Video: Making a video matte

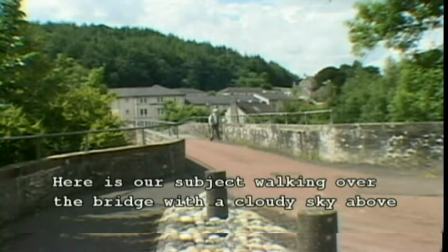[0:06]
Hi, here's a clip of a friend of mine walking across a bridge over a river. It's a sunny morning and there's light clouds and some blue sky.
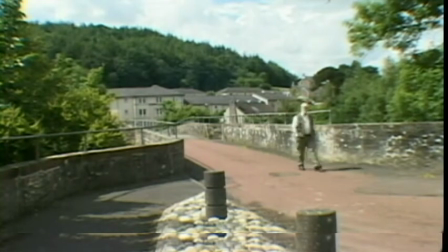[0:19]
And take a note of where the shadow is as he's walking. The sun is on the left.
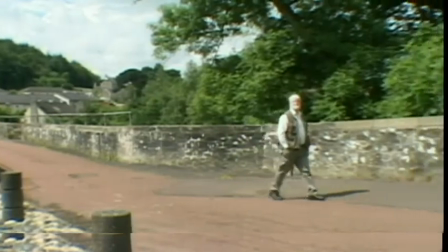[0:25]
It's okay, not a bad clip. Here's a second clip.
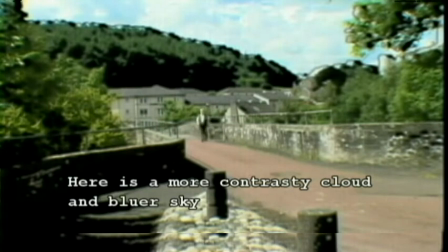[0:29]
Same video, the sky is now blue and the clouds are much more crisp. it was done using matting.
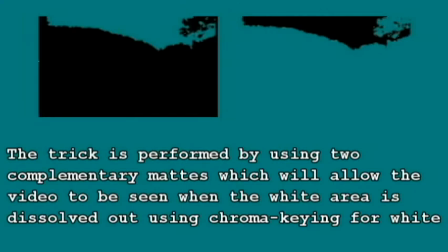[0:38]
I used two mats, one to change the sky and one to hide and then introduce the foreground.
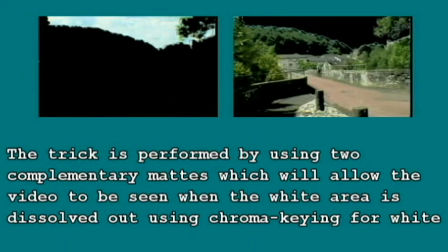[0:45]
Matting is quite simple for static pictures. Here's the first mat being applied. It's going to let the sky bleed through.
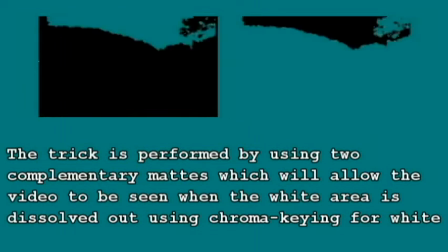[0:59]
The black hides the ground, the foreground.
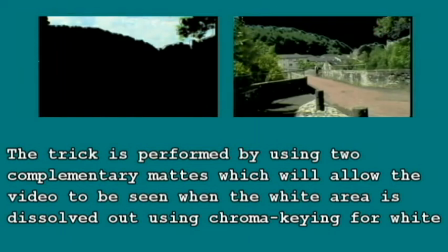[1:05]
And the other mat is going to hide the sky and let the ground bleed through. And you see how it works.
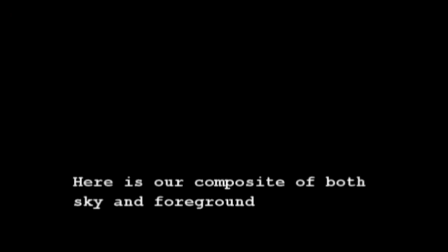[1:15]
And if we join the two composites in PIP filming,
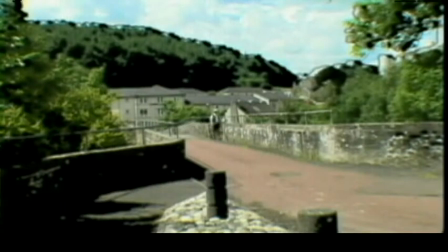[1:20]
we can make the sky be nice and blue and the foreground is unchanged. That's great. Exactly what I wanted to do. Uh-oh.
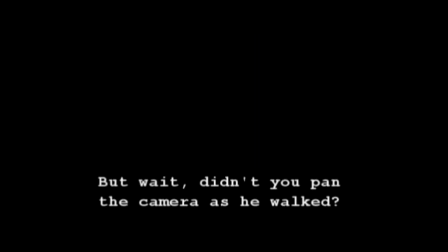[1:32]
You panned the camera, didn't you? Let's see what happens if we allow the camera to pan.
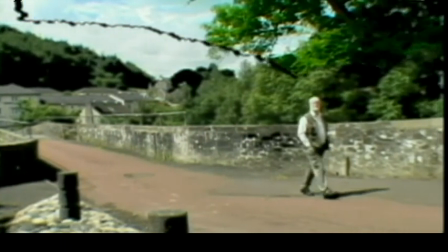[1:43]
Matting works fine as long as the camera doesn't move across the scene. Okay, you're not impressed.
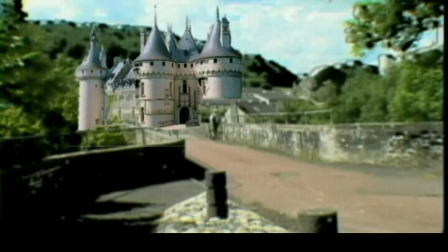[1:50]
How about this? Oh, a magic castle. And my friend George will now walk across the bridge. Notice that the sun falls onto the building in the same direction as the sun falls on George, matching it perfectly.
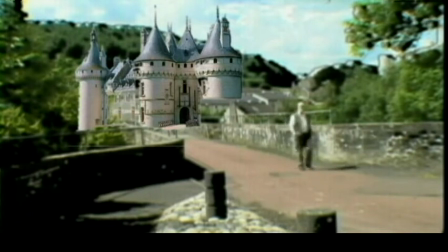[2:06]
And it just looks perfect. But what happens? Yep, you guessed it.
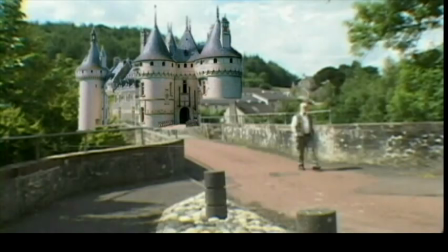[2:12]
If you let that camera pan, you have a problem. Unless you want to spend a lot of time making progressive mats.
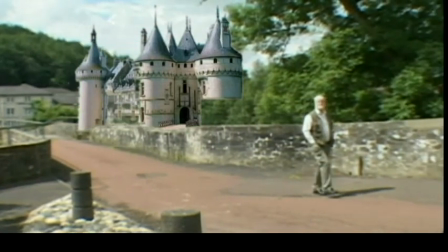[2:19]
And you can do that, but it's a lot of work. So here's George being chased by the castle, and there's the mat I used. So mats are fine. So now that we know we have a problem if we do a pan,
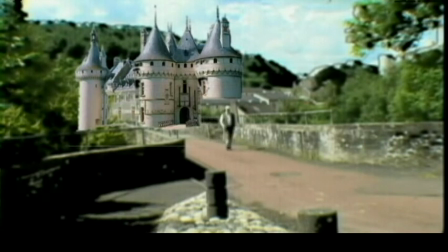[2:34]
let's resort to a simple photographic trick we'll let the camera run right up to a point where the problem
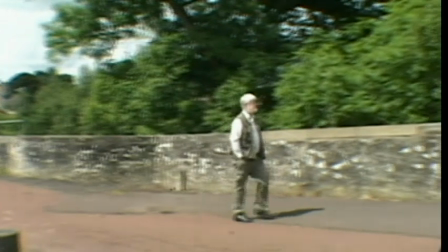[2:41]
occurs and then we cut to a slightly different viewpoint and let george walk on up the hill
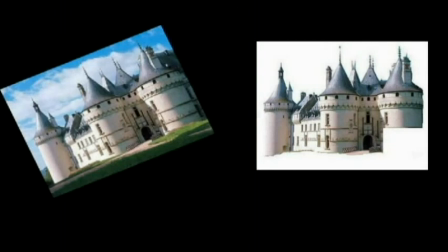[2:51]
so dissolving mats are easy to make they'll do exactly what you want in certain circumstances they're not difficult to make i use paintbrush in microsoft and i clipped the castle and cleaned around it with a razor
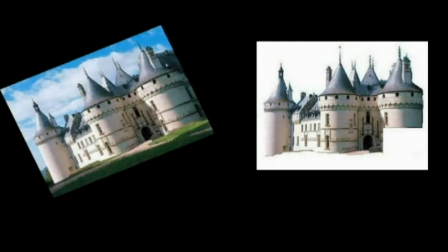[3:07]
tool and I hope you enjoyed the picture so if you want to do your own matting get a simple subject, go film it have fun thanks for watching